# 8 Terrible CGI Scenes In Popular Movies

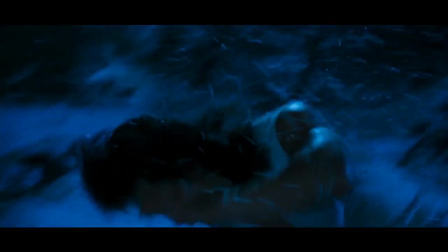As the follow-up to the beloved cheese fest that was the original Mortal Kombat movie, 1997's Mortal Kombat Annihilation was never going to be award-winning cinema.
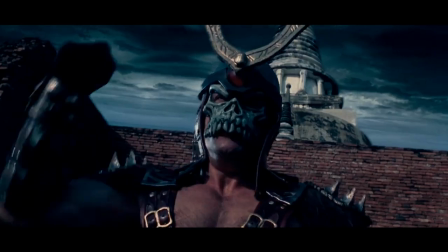True to form, the sequel combines D-grade acting with flashy costumes and constant fighting, this time with only the barest hint of a story tying it all together.
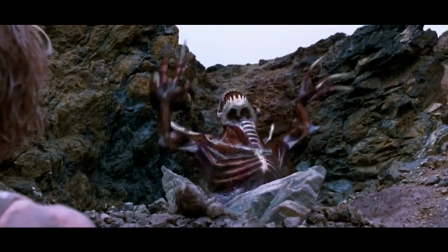Nevertheless, it was a fairly major motion picture, reaching #1 at the box office on its opening weekend.
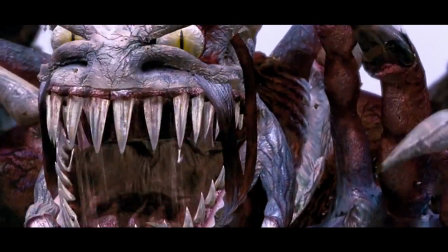Of course, this only makes the CGI sins even more egregious.
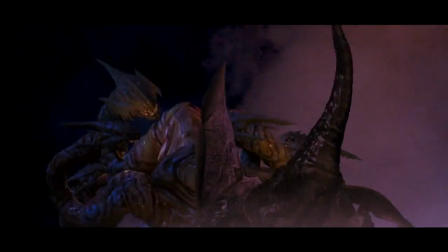The worst example of Mortal Kombat Annihilation's bad computer graphics comes when protagonist Liu Kang is fighting the evil sorcerer sorcerer Shao Kahn at the film's climax.
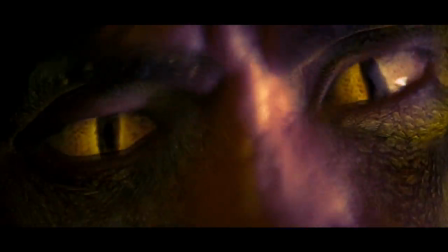Kahn transforms himself into a vicious hydra, and Liu Kang responds by transforming himself into a dragon, a skill he picked up earlier in the film.
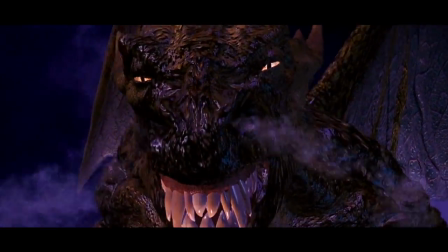The two then have at it, fighting each other through the magic of choppy computer animation, unrealistic physics,
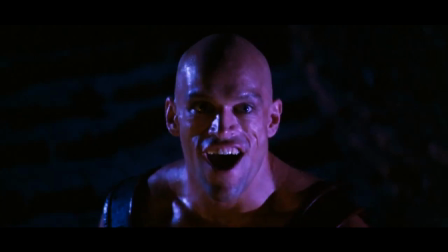improperly lit CG models, and one of the worst green screens this side of Escape from LA's infamous surfing scene.
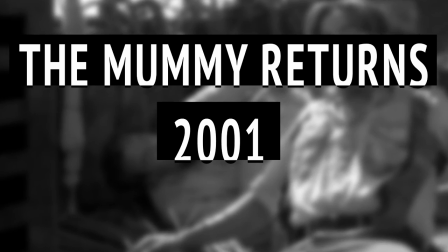The Scorpion King: The Mummy Returns, 2001.
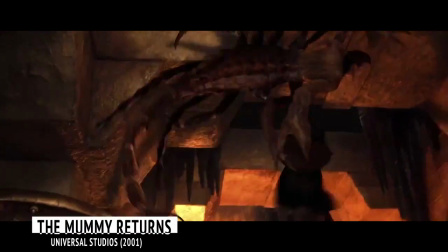For many people, The Mummy Returns was their first truly memorable brush with noticeably bad CG animation, so it's no wonder the film made this list.
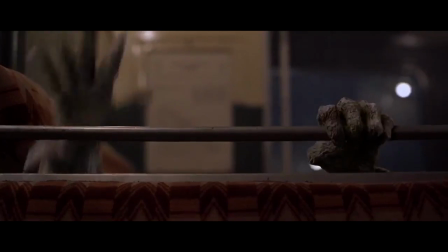A much bigger hit than a lot of the other movies we've talked about so far, The Mummy Returns is the sequel to 1999's Brendan Fraser adventure vehicle,
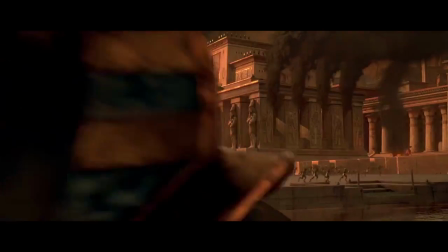The Mummy, a liberal reinterpretation of Universal Studios' 1932 horror classic.
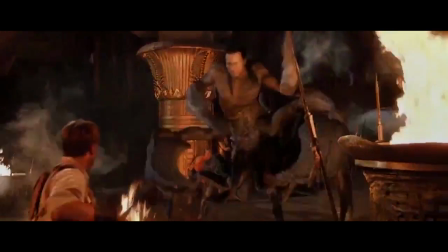It also marks the first film appearance of Dwayne "The Rock" Johnson, the pro wrestling superstar who would go on to achieve enduring mainstream success as an actor.
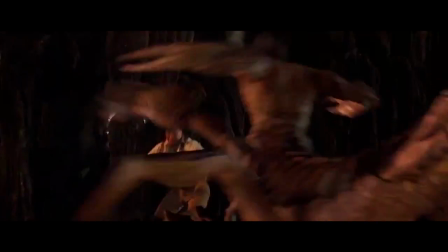In The Mummy Returns, Johnson plays a character called the Scorpion King, and sure enough, when the plot calls for it,
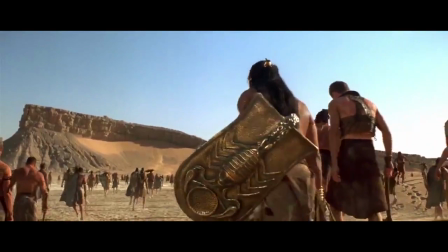he transforms from the Rock we all know and love into a 100% CGI human-scorpion hybrid monster.
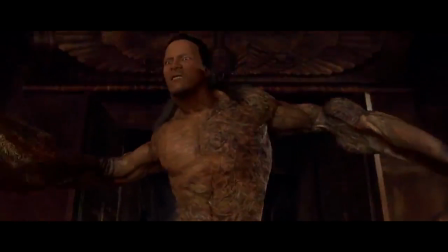The overall creature effect is rough around the edges anyway, but the real laughs only begin once we can clearly see Scorpion Rock's face.
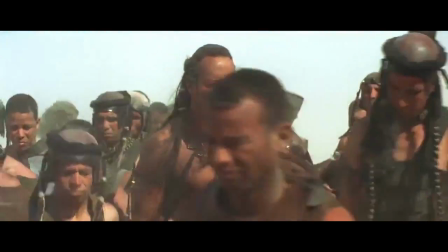Instead of superimposing the actor's actual visage onto the beast, the film's creators opted to go for full CGI,
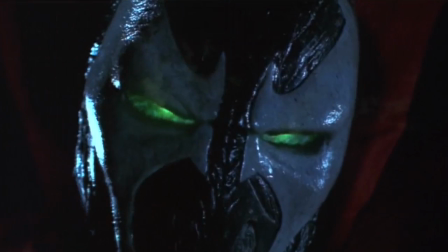with eerily lifeless eyes and unintentionally hilarious results. Spawn's Cape: Spawn Fights Violator in Hell, Spawn, 1997.
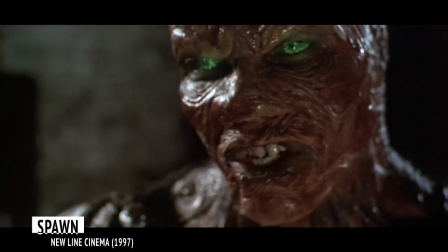1997 cult film favorite Spawn does deserve some kudos for getting a few things right,
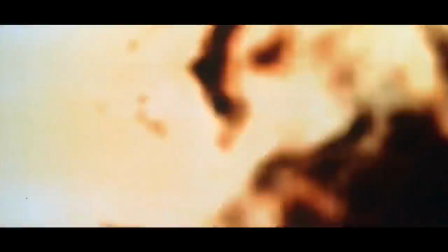including casting B-movie martial arts king Michael J. White as the eponymous anti-hero.
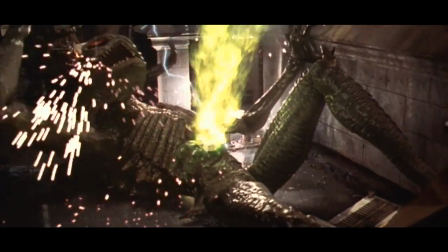The film also did a good job translating the comics' over-the-top character design to live action,
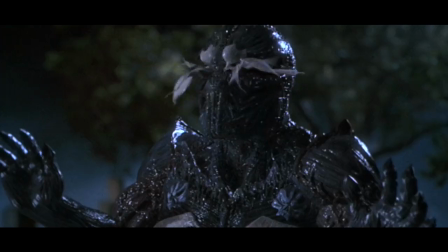good enough that it was even nominated for a Saturn Award in the Best Makeup category.
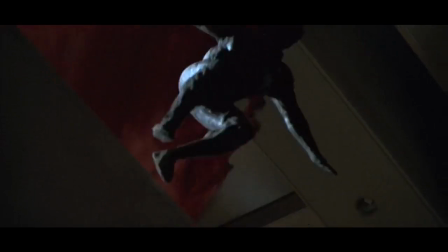However, when the film's effects make the jump from practical to CGI, the result isn't pretty.
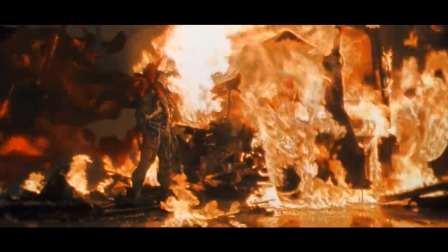Case in point, Spawn's red cape, which follows its own lighting scheme not based on the lighting on the rest of the scene,
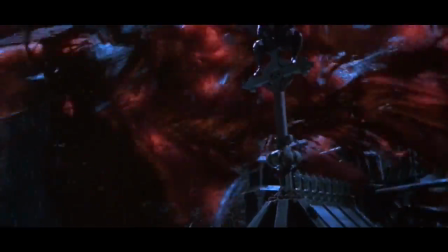and moves of its own accord in a very unconvincing, computer-generated way.
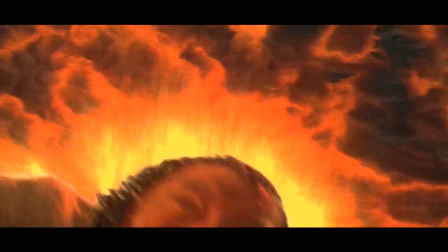The cape, though, is nothing compared to the shockingly awful final fight between Spawn, his companion Cagliostro,
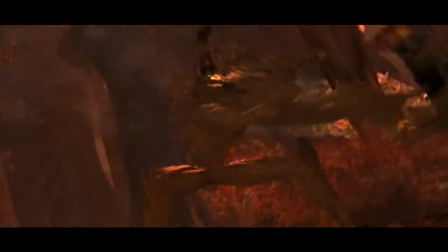and primary antagonist Violator, inside a low-resolution, computer-generated hell that looks about as convincing as a child's crown drawing.
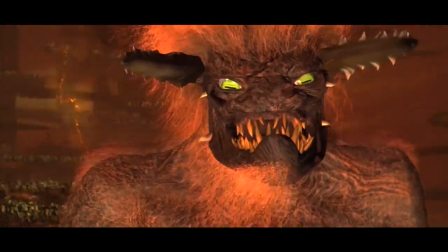Combined with putrid green screening and lackluster choreography,
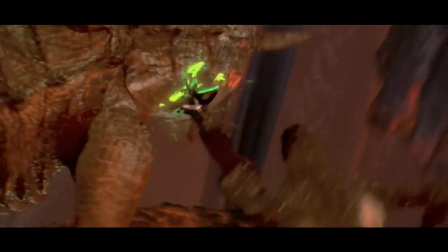not even Spawn's decent costumes and character design can save this supposedly climactic fight from looking almost painfully unrealistic.
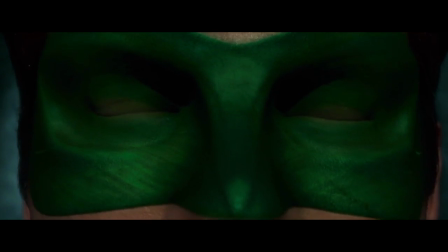Parallax: Green Lantern, 2011. Green Lantern, one of DC Comics' oldest and most beloved superheroes.
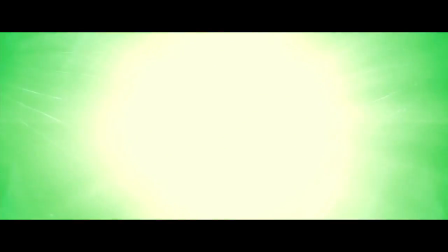GL finally got film treatment in 2011,
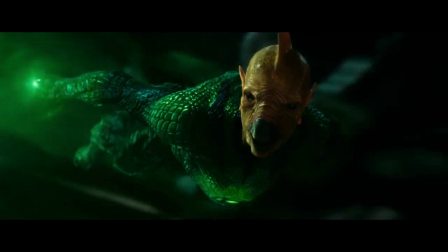well after films such as Marvel's Iron Man demonstrated that it was quite possible to have CGI-heavy characters flying around in the sky without sacrificing believability. And yet, somehow, even with a budget of about $200 million, Green Lantern was a complete train wreck.
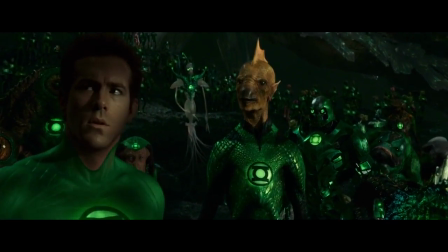Protagonist Hal Jordan's flickering, glowing, all-CGI Green Lantern costume is bad enough, though, to be fair, some people are fans of the design.
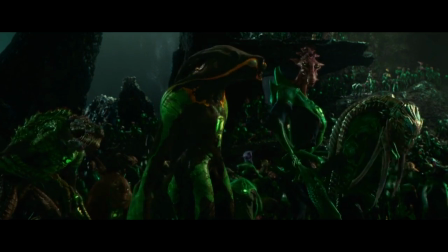But the movie's gigantic, fear-based villain, Parallax, is really the last straw.
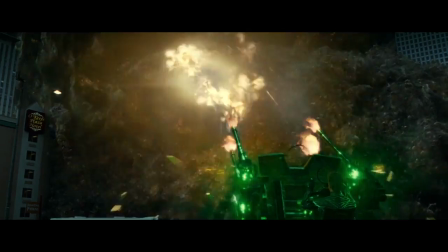Parallax moves quickly and kills humans on contact, and seems to get lumpier and lumpier as the film progresses.
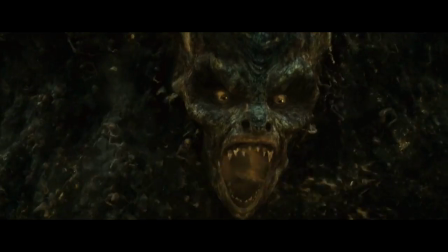Even at its lumpiest though,
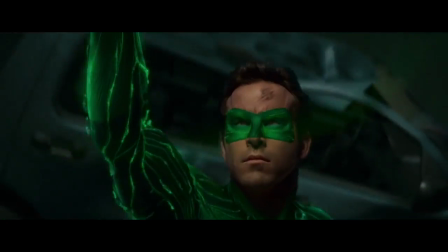it still might have been pretty terrifying if the filmmakers hadn't also decided to give it a goofy computer-generated skull face that seems to be constantly grimacing at everything.
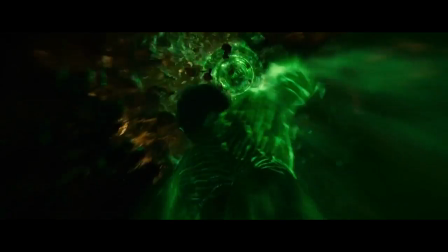It's the cinematic equivalent of a cheesy animatronic prop at a second-rate haunted house, leaving audiences laughing rather than scared.
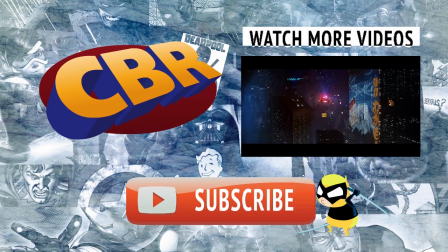So, there you have it. 8 of the worst examples of computer-generated effects in mainstream cinema.
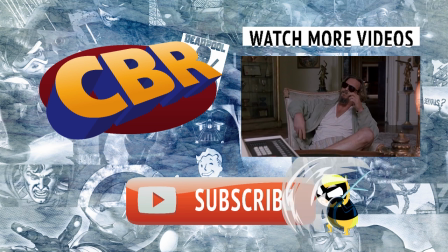We know bad CG is everywhere, so if you missed your favorite example, let us know in the comments below.
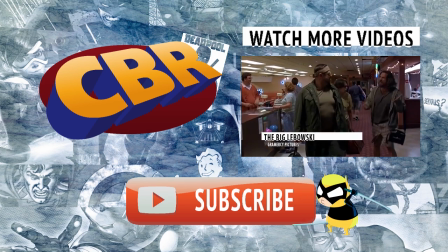And don't forget to give us a thumbs up, share with your friends, and subscribe to CBR for more geeky lists and features.